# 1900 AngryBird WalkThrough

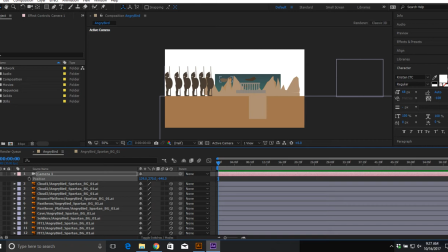Because of the values I put in there, going from 0 to 2000, this isn't going to work for me without me resizing stuff, okay? Now, I do get a nice feel because as I do move left and right, I do get this like really cool, a lot more parallax happening in there.
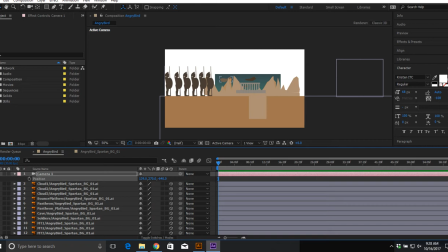It feels a lot bigger than the 200 did. So let's say that I wanted to keep it at this. What I would do is I would go to each one of my items that is no longer the correct size and doesn't fit on here anymore, and this is where I could go through and just scale it up.
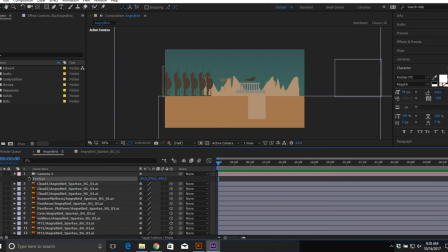So if I just scale up that sky, now the sky is going to fit the entire thing. And now I can still move left and right so that I can see the sky. But then obviously all my other elements would also have to be scaled up too. Okay?
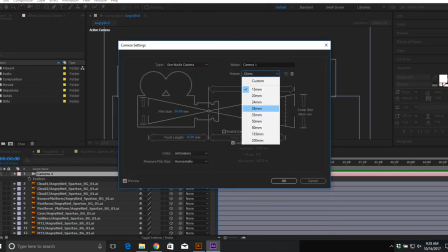So in this case, all I'm going to do is just kind of go opt for something maybe a little bit more middle of the ground, so at 50. Or 35. There we go.
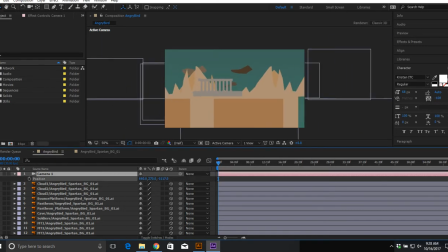And then I'll reset my zoom here just so we're back a bit. There we go. All right, so that seems to work pretty good right there. Okay, I got some nice parallax, I got some nice depth.
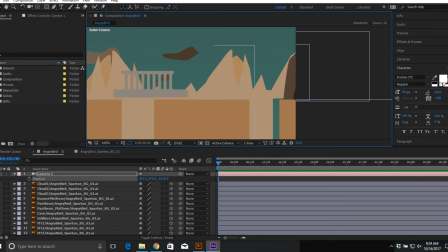I am not liking what this mountain is doing. It's kind of like cut out, I believe. If I find where that mountain is, mountain here. I'm going to click on, if you click on source name, it'll show you the actual like file it came from and the layer.
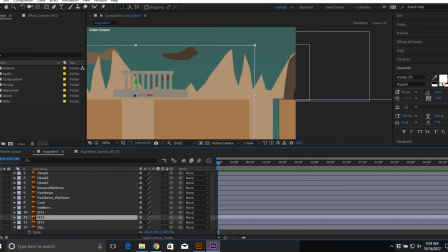If I just click on layer name, it just shows me the file. It's much easier to see. Mounted one. Oh, no, that's my Pantheon platform. Okay, so that's not a big deal.
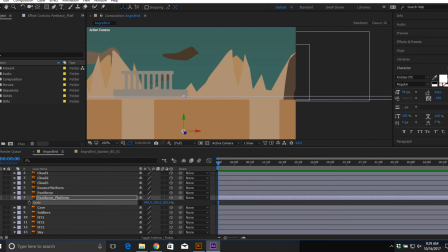This is literally just a flat layer, so I'm just going to stretch this out. There we go. All right, so now I can go back to my camera and move this side to side.
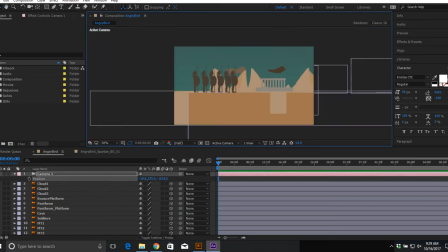Okay. So what I'm looking at here before I get any further is how I want to frame my shots.
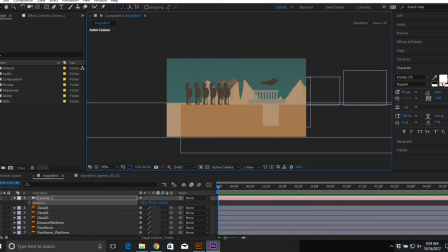Okay, now this may seem like a weird thing to even be thinking about, but I need to understand where my AngryBird is going to be and how he's going to flow from the start of the animation to the end of the animation, because that will kind of dictate how this whole thing is set up. In this case, he's going to start off right here.
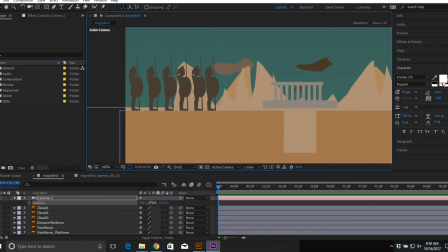He starts off, in my video, starts off right in front of the soldiers. and then he just moves along this way.
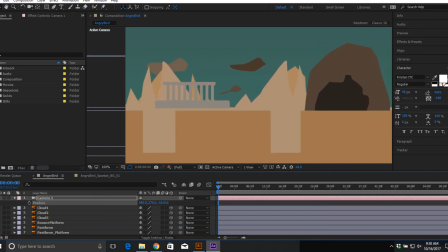Okay? It's a very simple animation. It'll stop it about there.
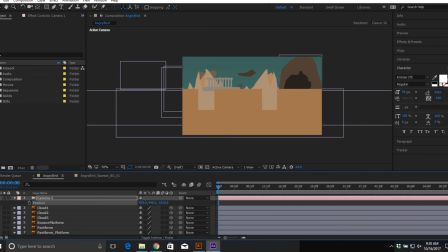Now, I may want this a little bit lower or a little bit higher or whatever. Those are things that I should kind of decide at this point, right? If I go lower, you can see that my mountain is kind of cut off.
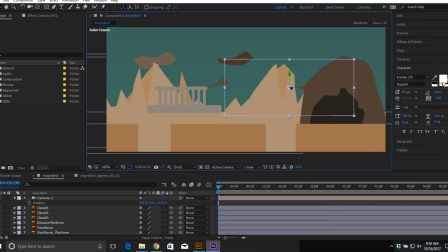Not a big deal. I can still move the mountain and just grab it and move it down. Or I can scale it and move it up to scale it bigger. Either one of those options works. Okay? Just because we drew it in Illustrator doesn't mean we can't tweak it inside of After Effects.
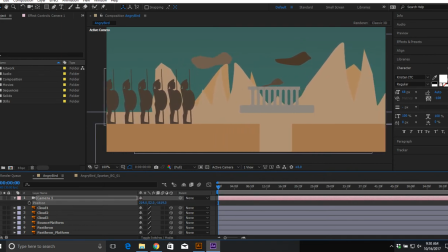All right? But you just want to get an idea of how far things are going to go, because that will help dictate what the Angry Bird is going to do.
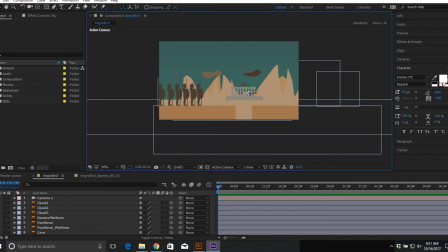All right. So there is just the basic background. I really don't like this because I lose a lot of like the upper area. Like my clouds are now not really visible as much. So I'm just going to undo that back so I'm more in the middle.
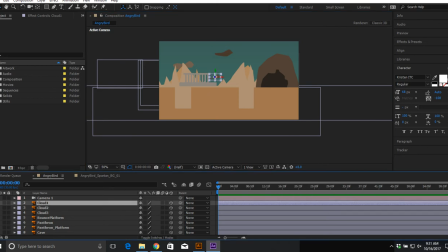Bless you. I'm going to move that cloud up. I'm going to move this cloud over and up. Whoops. Nope. Nope. There we go.
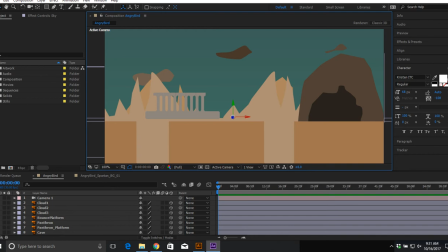Cool. All right. So this gives me a basic layout of all my stuff. Now the next step in here, and I'm not sure, I have in the videos that are on Canvas, I have one order that I may have done these in. It doesn't matter what order you do these things in.
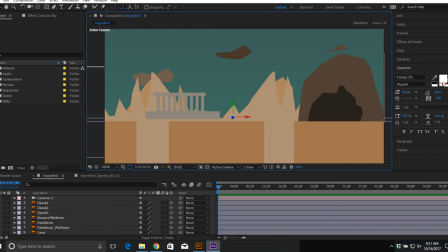So in this case, what I'm going to do is I'm going to show you how to add some texture to this so it has more interest. Okay. Right now, because my colors are just flat colors, they're actually pretty boring to look at. I want to add some visual appeal to these shapes.